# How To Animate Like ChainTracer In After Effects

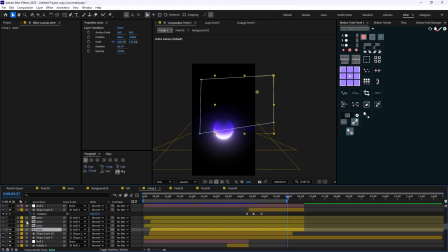And then we have these waves that they are following the movement. So basically, as you see, these tiny elements, such as the bubbles, fish, and the waves, are there to sort of fill the composition.
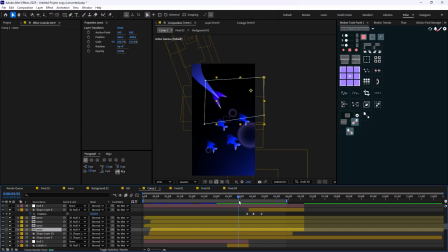So if I remove these, for example, the waves or the bubbles, you will see that the composition will look really empty.
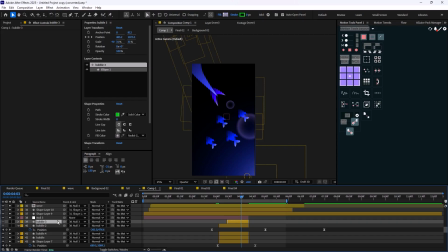So by adding these secondary elements, you are going to fill your composition in a way that will look a lot better to your audience. So this tiny trick in here is something that you always need to keep on your mind when you are doing this type of animations.
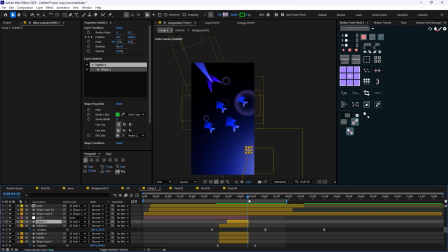It's super, these are super detailed tricks that a lot of designers will ignore, but those who are doing it are making really better animations compared to those who are not doing it.
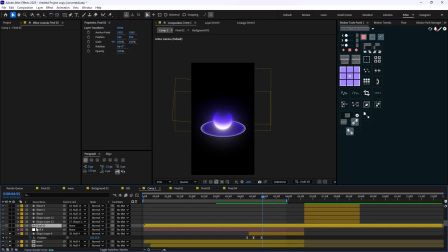So after this scene, which is the waves, you can see that we will shift into another movement, which is another match cut, which is the third scene.
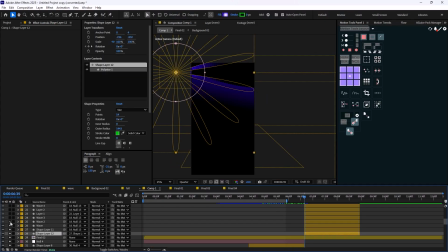And of course, this one is the surfing scene, and I'm going to show it to you how it was done.
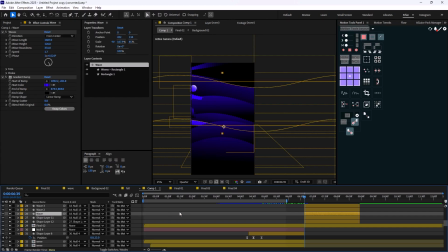It's quite simple. So on here we have a polystar. Let me just show it to you. A polystar, which is basically acting as a sun, and it's rotating for one entire rotation to create that
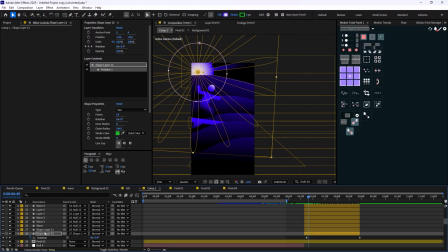sun animation. And then we have the waves. I already explained how it was done, but for this type of for this particular project, we use the external backgrounds,
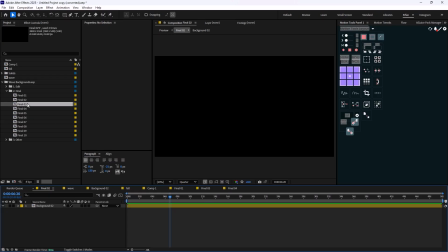external wave backgrounds, and we recolor it in a way that it was matching the
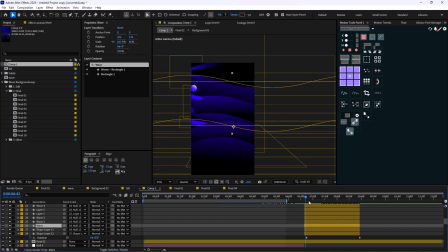original design that we have in here. So it was just basically some waveboard effect on top of it. And you can see this is just a human humanoids that just, again, surfing with the rotation, basic rotation of going up and down.
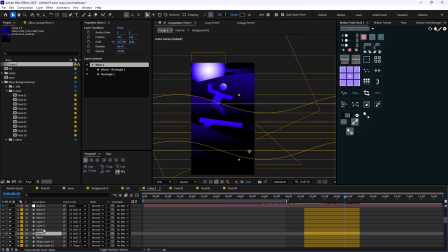So let me just show it to you. This one is the character. So basically the path animation, which is basically something simple. And we have the surface animation, which is the rotation.
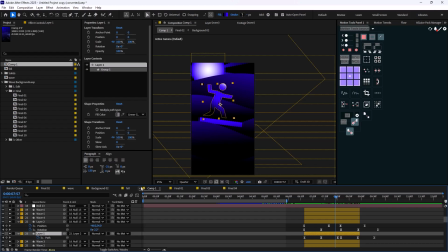And of course the layer, which is the character humanoid, is parented to the surface board, which is doing all of the animation in here. And again, lastly, we have a match cut that going down, and we're revealing the fall animation,
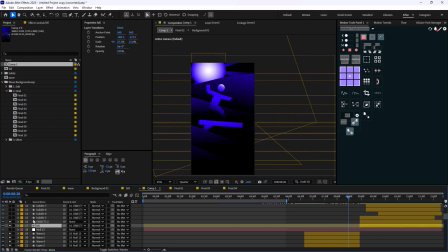which is basically, let me show it to you in here. The character is falling, and we have again, the objects behind it. So this is just a fall animation. Let me just show it to you.
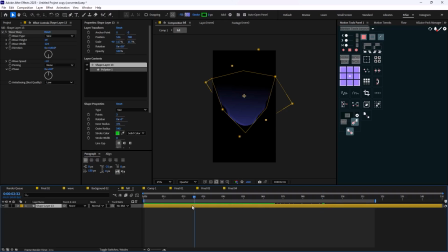Basically shape, again, with a waveboard effect on it.
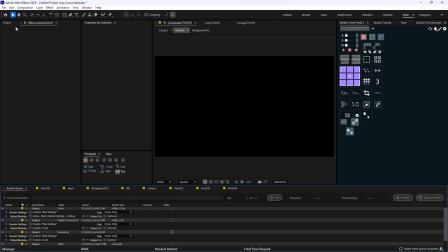And then let's just get back to the original comp so we can see it.
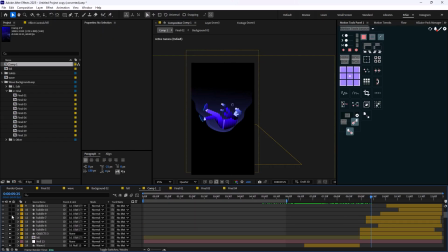And then the rest, as I have said, are bubbles, which they are here to make the secondary elements and filling out the composition. So in here we have again,
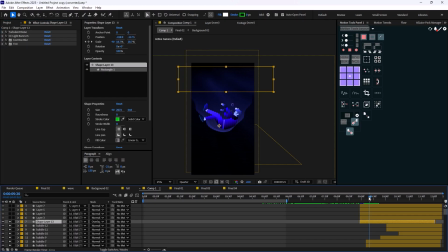the same effect that we have used to create those light bursting that we have talked about it earlier. And we have a few sea leaves as the finishing part. And for the styling, all we needed to do is that we needed a noise effect, so for 10%.
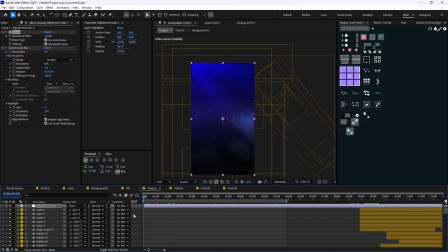And at the beginning of it, we had a camera lens blur to sort of start this animation.
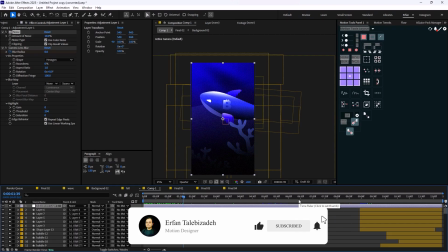So as you see, this animation was super easy and super simple to make.
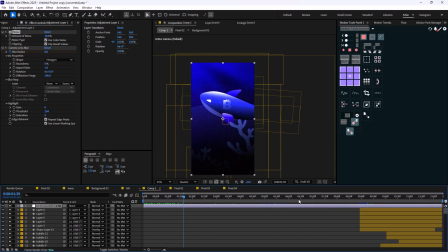The only thing that you needed to know was how to arrange the color and how to add the waveboard effect to create those wave in the animation. The rest were simple movements without using any 3D, barely any 3D movement.